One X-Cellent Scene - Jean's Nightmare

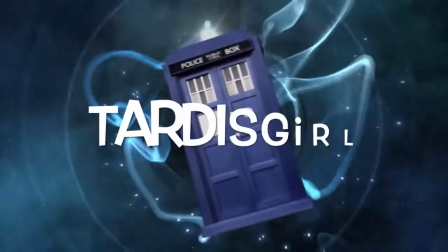Hello everyone, my name is TARDISGIRL and welcome to my channel.
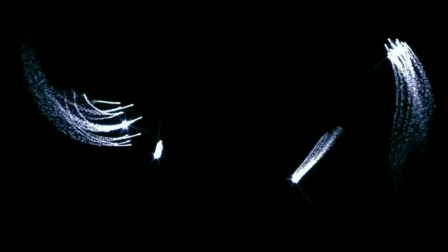A few weeks ago, which is practically eons ago in the YouTube timeline, one of my favourite creators, Nando V Movies, called Film Channels to Action to talk about their favourite scene from the Fox's X-Men films in a series called One Excellent Scene.
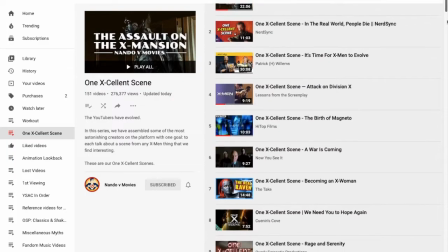Now I know this is terribly, horribly late, and there is no way I can qualify to sit at the popular kids table, because come on.
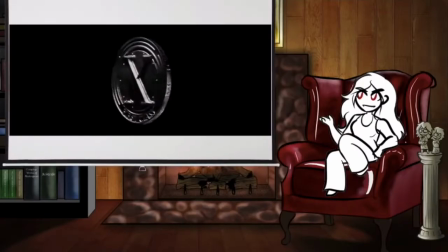Lessons from the screenplay and OSP? I'm so far out of their league.
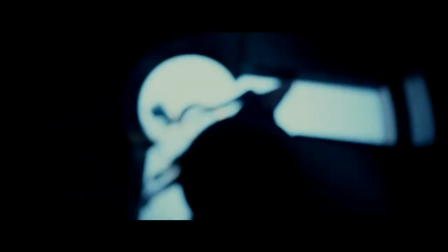But I did want to make this video for fun as one of my favourite scenes in all of X-Men comes from probably the worst X-Men film,
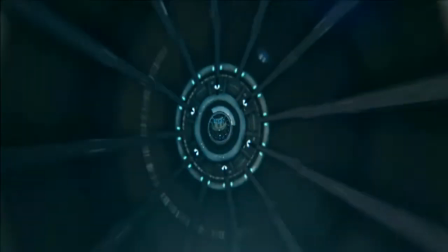X-Men Apocalypse. We've had so many terrible X-Men films at this point that it's hard to categorise where X-Men Apocalypse should stand.
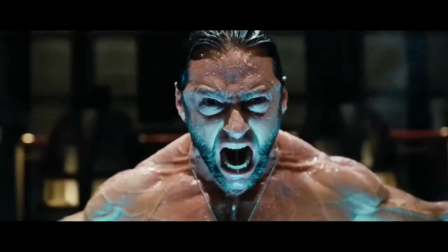Is it worse than Wolverine origins? Better than The Last Stand?
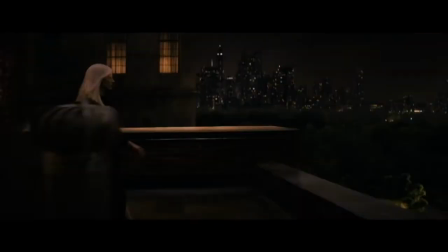How does a lifeless blue villain and a cast of superfluous side characters compare to a lifeless blonde villain and a cast of superfluous side characters?
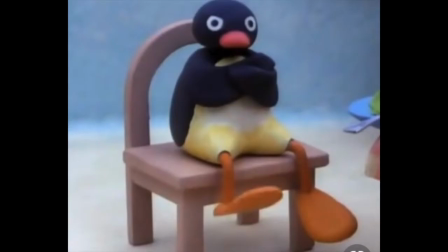Well, I don't care. I want to talk about it.
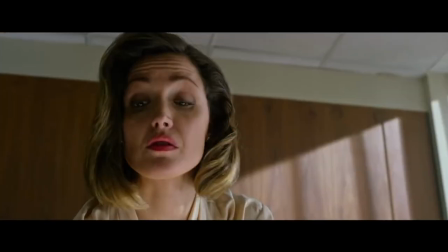Because even though I will admit this film has some truly terrible flaws, there are some really good moments to talk about.
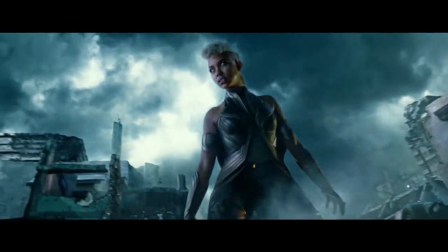Some of them may even be excellent.
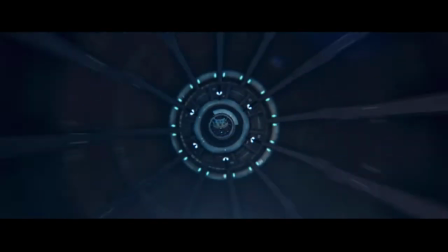So join me as I break down my favourite scene from the Fox's X-Men saga, Jean's Nightmare from X- Apocalypse.
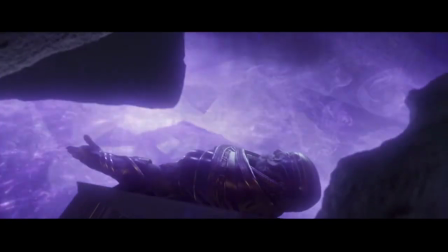The scene opens right after Apocalypse has been awakened and a global
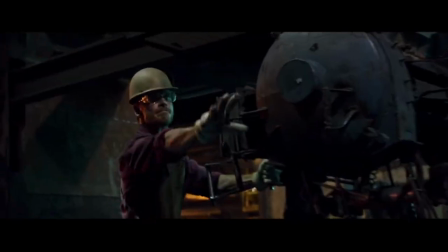shockwave has just made Magneto reveal his powers by saving a fellow workman.
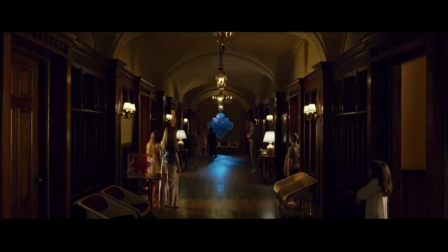The previous scene ended on a tense note and this moment opens with a shot that is equally tense.
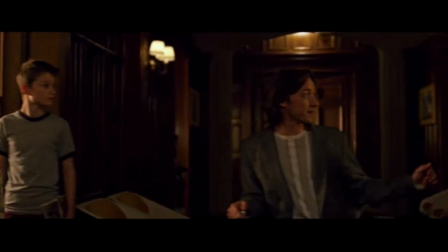We see Xavier inside the X-Mansion, telling the students not to worry and to just go back to their beds. At first, we think they are reacting to the same threat that we have just witnessed. They are worried about the ground shaking.
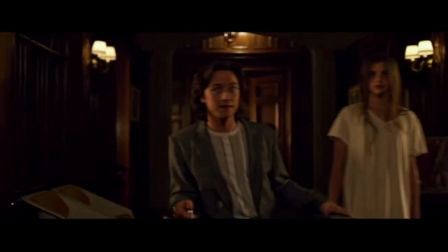But then, the perspective is shifted as we suddenly realise they are blaming the quake on another source, on Jean.
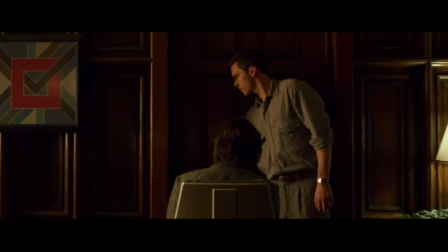The words, she's doing it again, and I've never seen it like this, instantly convey that Jean has been making strange things happen for a long time, but never to this extent.
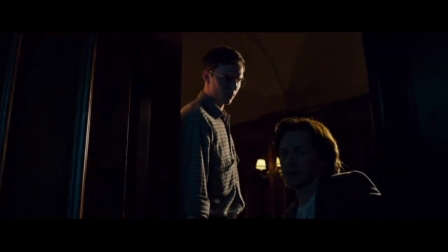Xavier's line, Don't let any of the children come this way.
...instantly increases the tension of the moment.
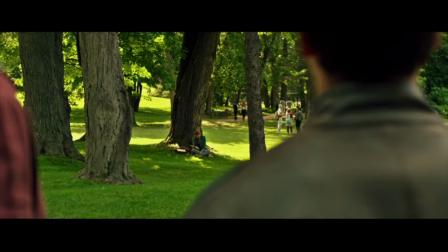We don't know if Jean is dangerous or not in this film, but we also don't know how the other children feel about Jean at this point.
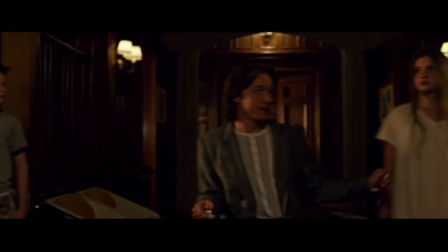Will they judge her? Fear her? Turn against her? Is she already a figure of menace in this school?
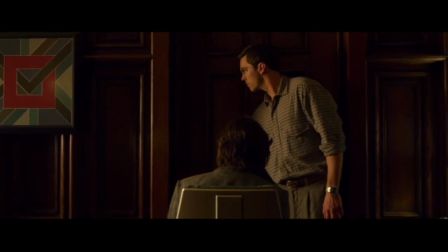All of this instantly directs the audience to sympathise with Jean.
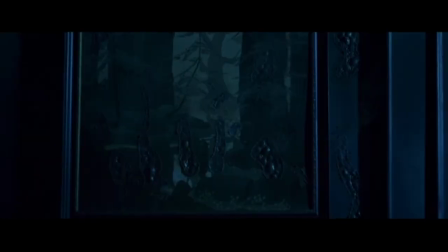Xavier enters Jean's room, and instantly we have some of the most evocative imagery of the film. the scene is shot with a dark blue monochromatic lighting,
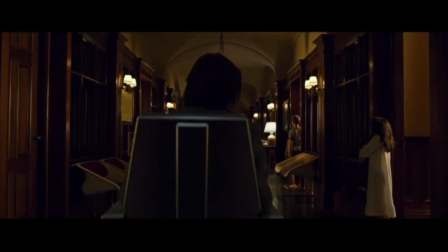a world away from the warm golden light that we see in the school corridors.
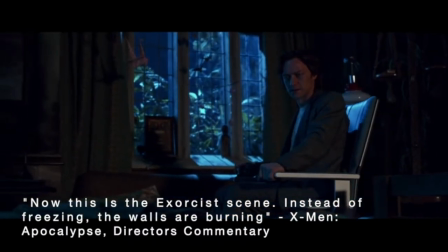Bryan Singer named this the exorcist scene in the audio commentary because yeah, in this scene we get treated to some pretty freaky stuff.
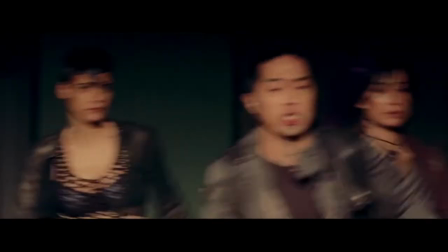We see that Jean is causing her bedroom walls to dissolve, a power similar to the one we saw her utilise in X- The Last Stand. However, that was a moment at the height of her Phoenix Force and done with malicious intention.
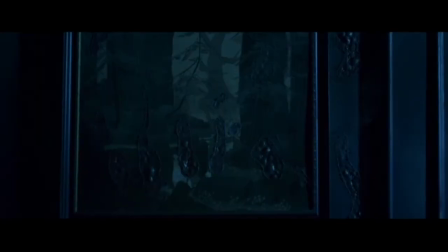The fact that this power is being used unconsciously while she's asleep makes it even more frightening,
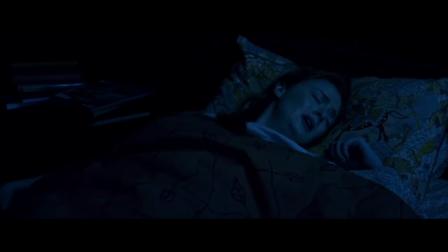making us imagine the untapped power she must have behind those sleeping eyes. The scene continues and plays on our associations with the earlier films.
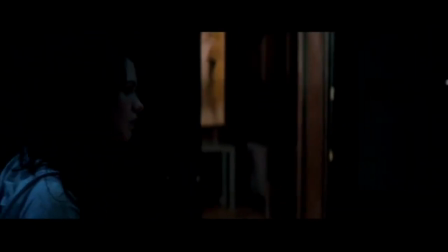We see Xavier approaching the bed, similarly to the scene with Rogue and Logan in the first X-Men movie. Even the way he tries to wake her up is similar, quietly whispering her name.
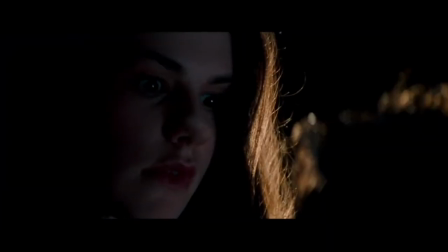Already we have a sinking feeling that something dangerous is going to happen, given the way Logan's nightmare ended in the first film and what happened to Rogue.
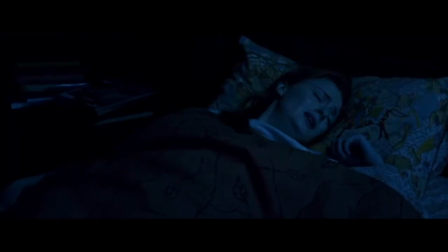Already we are fearing for both Jean and Xavier. The scene turns sinister as Jean's voice distorts, echoing and sounding as though she is deep underwater.
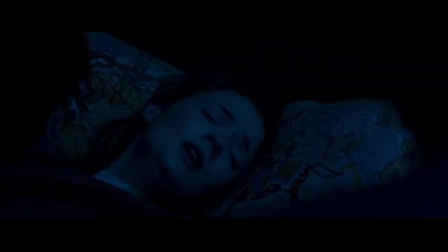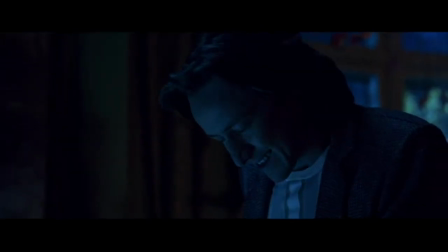The distorted echoes immediately indicate that Jean's nightmare is having some mental toll on Xavier as he writhes in pain.
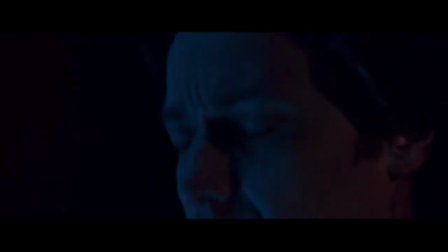The shots are extreme close-ups, forcing us to look at the characters.